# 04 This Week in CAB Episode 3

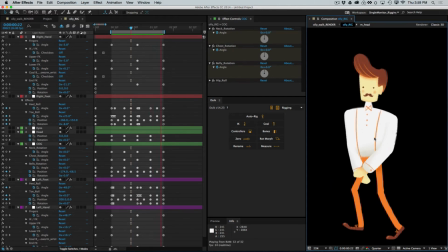(28:55)
Now I think we should really have no issues now. There we go, nice and smooth. And as we see this, it's a really nice walk. It's really smooth. I would say there's just maybe a little bit of.
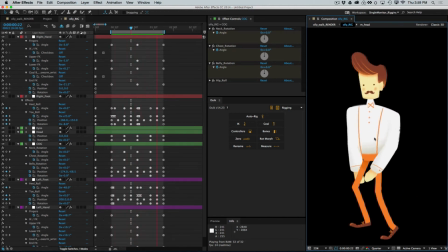(29:09)
Well, actually, no. That walk's looking pretty great. Oh, I know what it is. I was going to say it feels a little stiff.
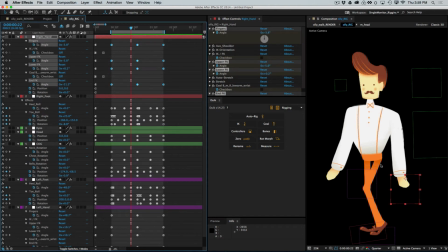(29:16)
It's the arms. The arms haven't been offset yet. Offsetting the arms will be kind of the final step, and this walk will be looking really nice.
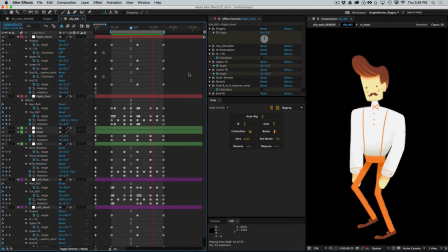(29:24)
So you can see it's a really small issue there. Really not anything huge.
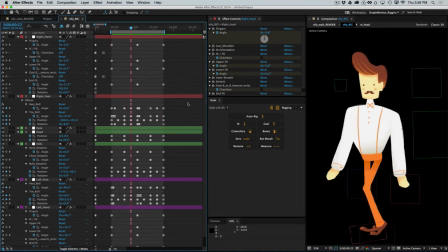(29:30)
Just some minor tweaks to pull that one together. Okay, let's open another one here. Let's see this one. All right,
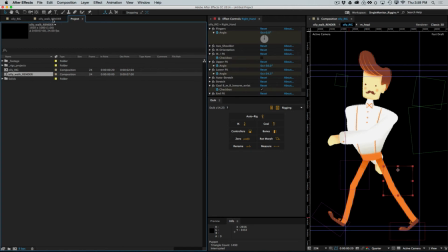(29:40)
and this one I wanted to look at because this one had quite a severe foot sliding issue.
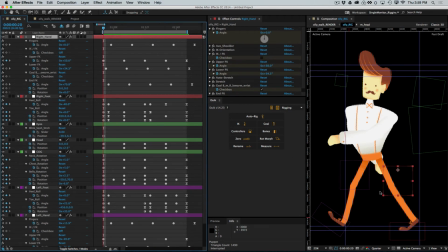(29:48)
The feet were really sliding quite a bit along the ground, and let's have a look at why.
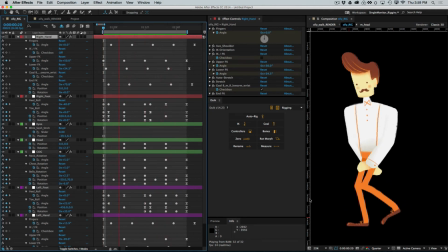(29:54)
Let's RAM preview this here. Now when you look at the walk here in the in the pre-comp, everything looks great.
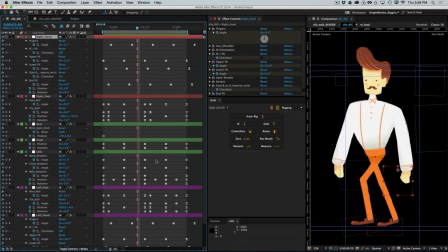(30:02)
But as soon as we isolate one of these feet, we can see what the problem is. So I'm going to zoom in here.
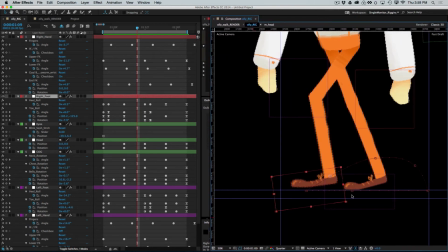(30:10)
And you can see that the problem is that the distance out forward is not as far as the distance out back. So what this basically means is that you're moving back at
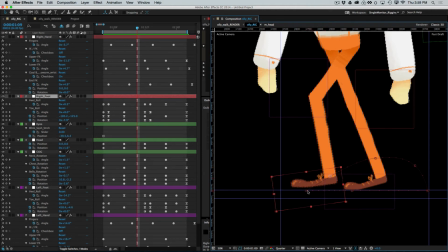(30:26)
a slower pace and then suddenly moving back at a faster pace. So you're shifting speed right here. Now when we set up the walk keys, I talked a lot about how you want an equidistant forward and equidistant back, so when your feet travel along the ground, they're traveling at a constant rate.
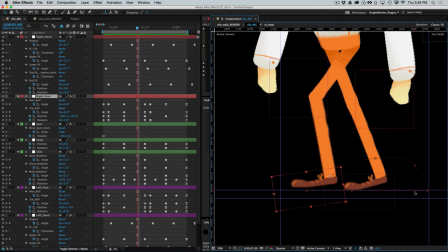(30:44)
This allows you to set a constant panning speed for your background and lock those feet in really nicely. But I wanted to show you guys this and talk about it a little bit, because there are going to be times where you will not have that luxury.
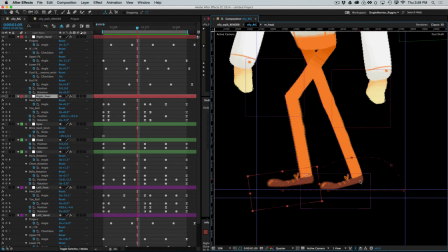(31:01)
Not every walk will look right or feel right, particularly if you're doing something more exotic. You're not always going to have the right look by having the foot come out the same distance that it goes back.
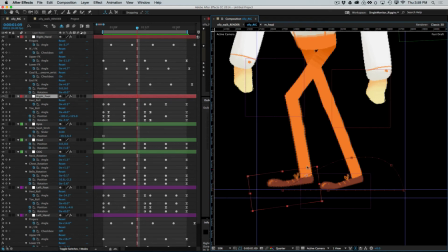(31:15)
And in those cases, what you actually have to do is you actually have to have one panning speed from here to here, and then you have to have another panning speed from here to here, and then when the next foot takes over, you change to that speed, back to this speed, back to that speed,
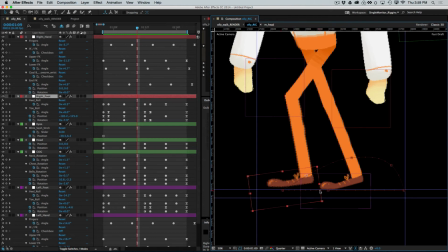(31:32)
and you literally have to change the panning speed every half step. Now that sounds horrible, but it's not that bad when you remember that you still have a cycle. So once you establish the speed of the first half of the step and you establish the speed of your second half of your step,
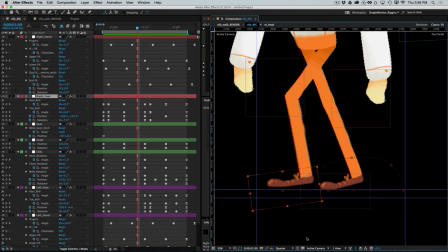(31:51)
then you can use copying and pasting and in order to get that to work. But it's way more of a pain in the neck than being able to get your foot to drag along the ground in a continuous, steady pace.
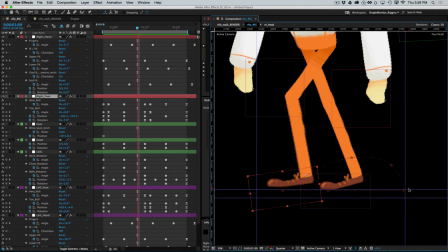(32:07)
So what I like to say is, if you don't have to do this, in other words, if there isn't anything special or unique about the walk wherein you are required to have a change in speed,
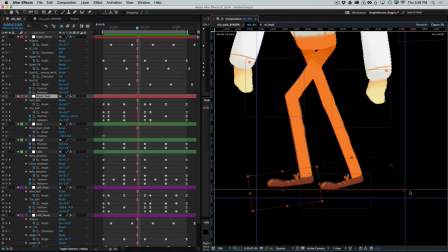(32:21)
or you're required to have, say, a different speed from one foot to the other, because that's the other possibility, is, for example, in a limp where you have one foot just going back a little ways and then you have the other foot going back a long ways.
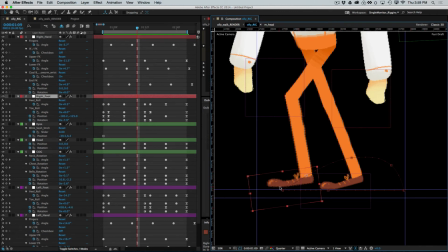(32:36)
That's the same situation. You're going to have one panning speed for the first foot and a second panning speed for the other foot. But again, if you don't have to do those things, make your feet travel the same distance forward and the same distance backward.
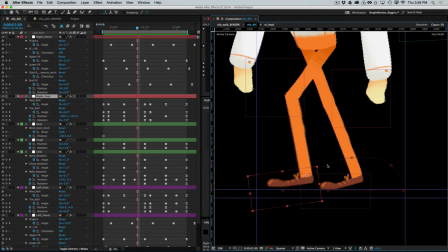(32:55)
Remember that our passing position should essentially be at zero, position zero, in your X value.
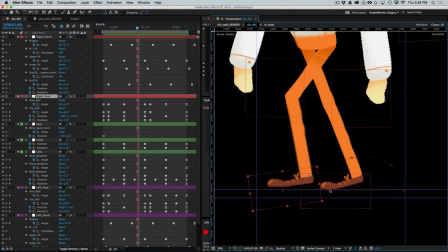(33:03)
So you want to go 500 forward and 500 back, or 7 forward and 7 back, or whatever that is, and get those feet traveling at a steady, even pace. That is by far the easiest way to work. So pretty much work that way always,
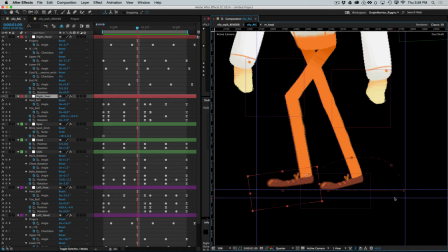(33:20)
unless you have a compelling character or story-driven reason not to, because then you're going to add a bunch of work to your life. Now, the function for getting the feet to lock on the ground, you're going to do, it's exactly the same. It's just you're going to have to set more keyframes,
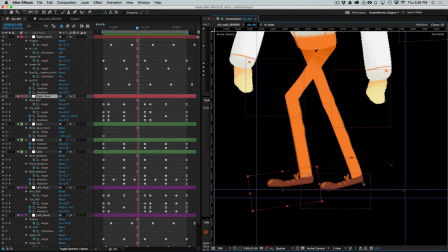(33:39)
and you're going to have to again shift that timing as it moves from either the first half of the step to the last, or from one foot to the other. So again, just avoid this. Avoid it at all costs. It's a much better way to work.
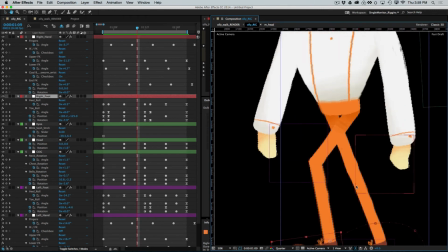(33:54)
Okay, so let's look at another issue with this one, which is the arm swinging.
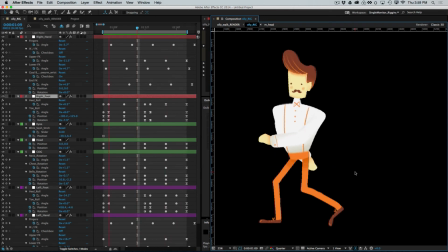(34:02)
Although maybe I will, yes, okay. This one is a great example.
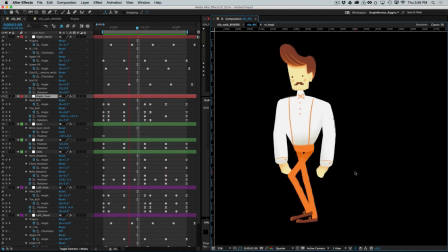(34:07)
This is a more dramatic example of what we talked about before,
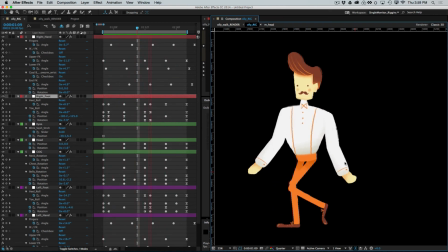(34:11)
where the arm is changing speed because it is traveling such a greater distance forward.
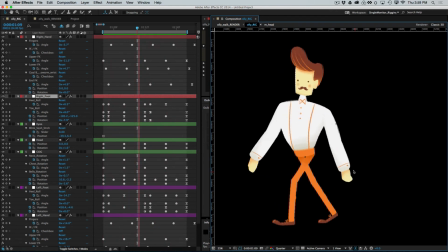(34:18)
You feel how it speeds up every time it comes forward, and how it slows down every time it goes back.
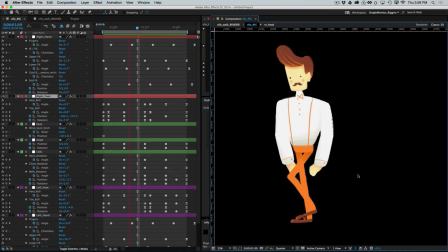(34:27)
So we're getting this kind of uneven speed on the arms.
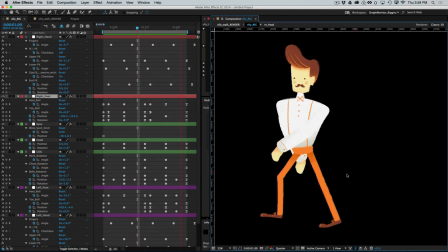(34:31)
Now again, if you want that, or if it's, you know, something about the character or whatever, yay, that's awesome. But for a kind of more vanilla, kind of even rolling, flowing gait, you kind of want to even that out a little bit,
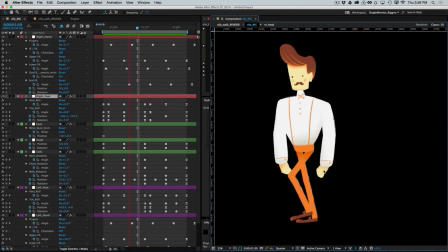(34:44)
so there isn't so much the sense of him kind of speeding up with that arm each step forward. So I think we can fix this pretty easily without doing a whole lot.
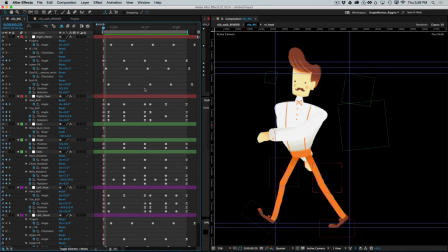(34:55)
What we really just need to do is look at how far it's swinging out here as opposed to how far it's swinging back.
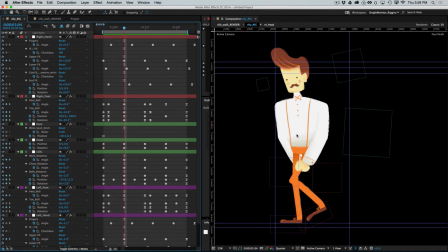(35:03)
So here's our middle position.
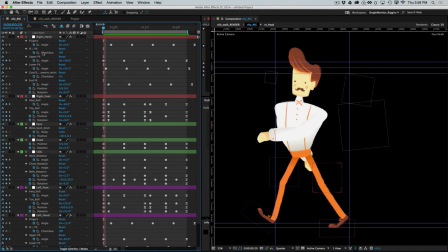(35:05)
So from here to here it swings out like almost 90 degrees, and from here to here it's maybe 20, 30 degrees, something like that.
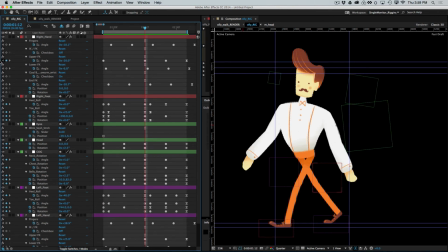(35:14)
So if I was to just, for example, and this is, by the way, just one way to fix this.
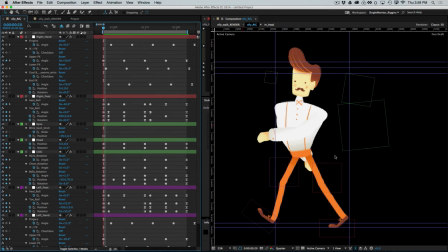(35:18)
We could also make the arm swinging out the back go out higher. But if I just take the amount of swing down on the upper IK of this arm just a little bit, so it's a little closer to the amount swinging out the back, and then we make sure, of course, to copy and paste this to
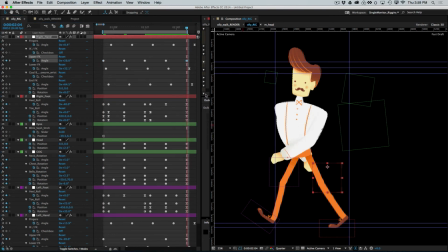(35:38)
the front and back keyframes, you'll see we already probably will have improved things quite a bit.
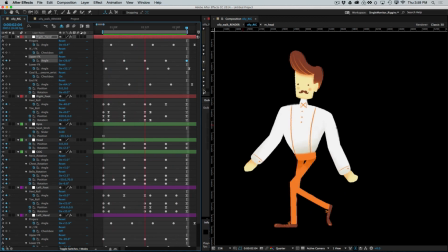(35:46)
Okay, see that there? How right away we're getting much less of that sense of that arm hugely hurrying up.
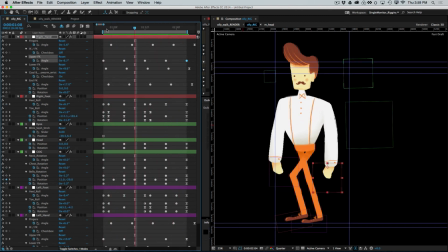(35:53)
Now it's still doing it a little bit because of that lower IK, so I would probably also tone that down just a little bit.
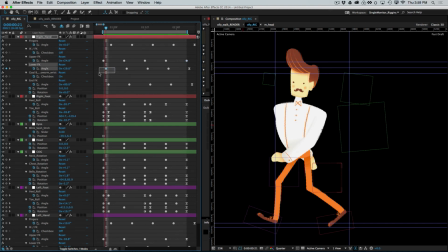(36:01)
So let's grab that keyframe and copy and paste that here. And then this should pretty much do it. And it's a subtle difference.
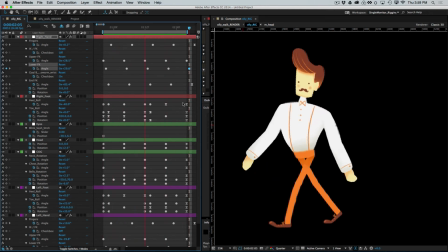(36:12)
But you'll see now that the arms are swinging at a little more of an even pace.
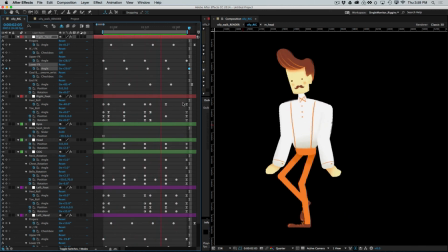(36:16)
It's not quite doing that hurry up really quick to get in front and then slow down like crazy as it drags back.
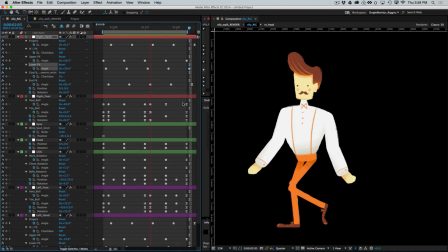(36:23)
And it's a much more even, steady walk there. Okay. Now I would do the same thing with the back arm.
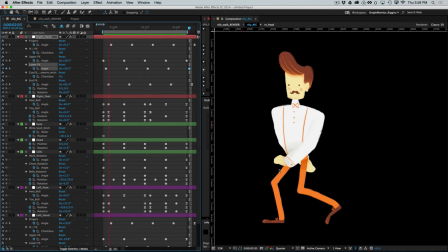(36:29)
You can see the back arm is doing something really similar there. So I'd probably do about the same thing there. So some real improvements there. Okay. Let's move on.
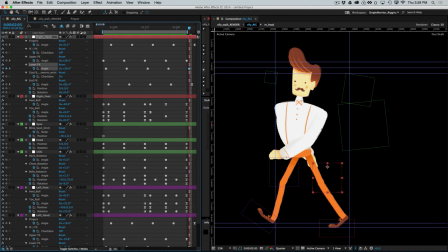(36:40)
One more here. Now this one is one that quite a few of you ran into, and unfortunately because let's see, it's this one here. Unfortunately, because it sort of happened to not occur when I did my tutorial,
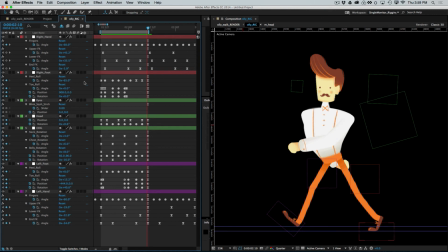(36:55)
and in a secret sense I kind of had wished it had, because I could have showed you guys how to fix it. But that is the front knee wobble. Okay. And maybe wobble is the wrong word, maybe pop, front knee pop. So let's take a look here. We've got it going pretty bad on these knees.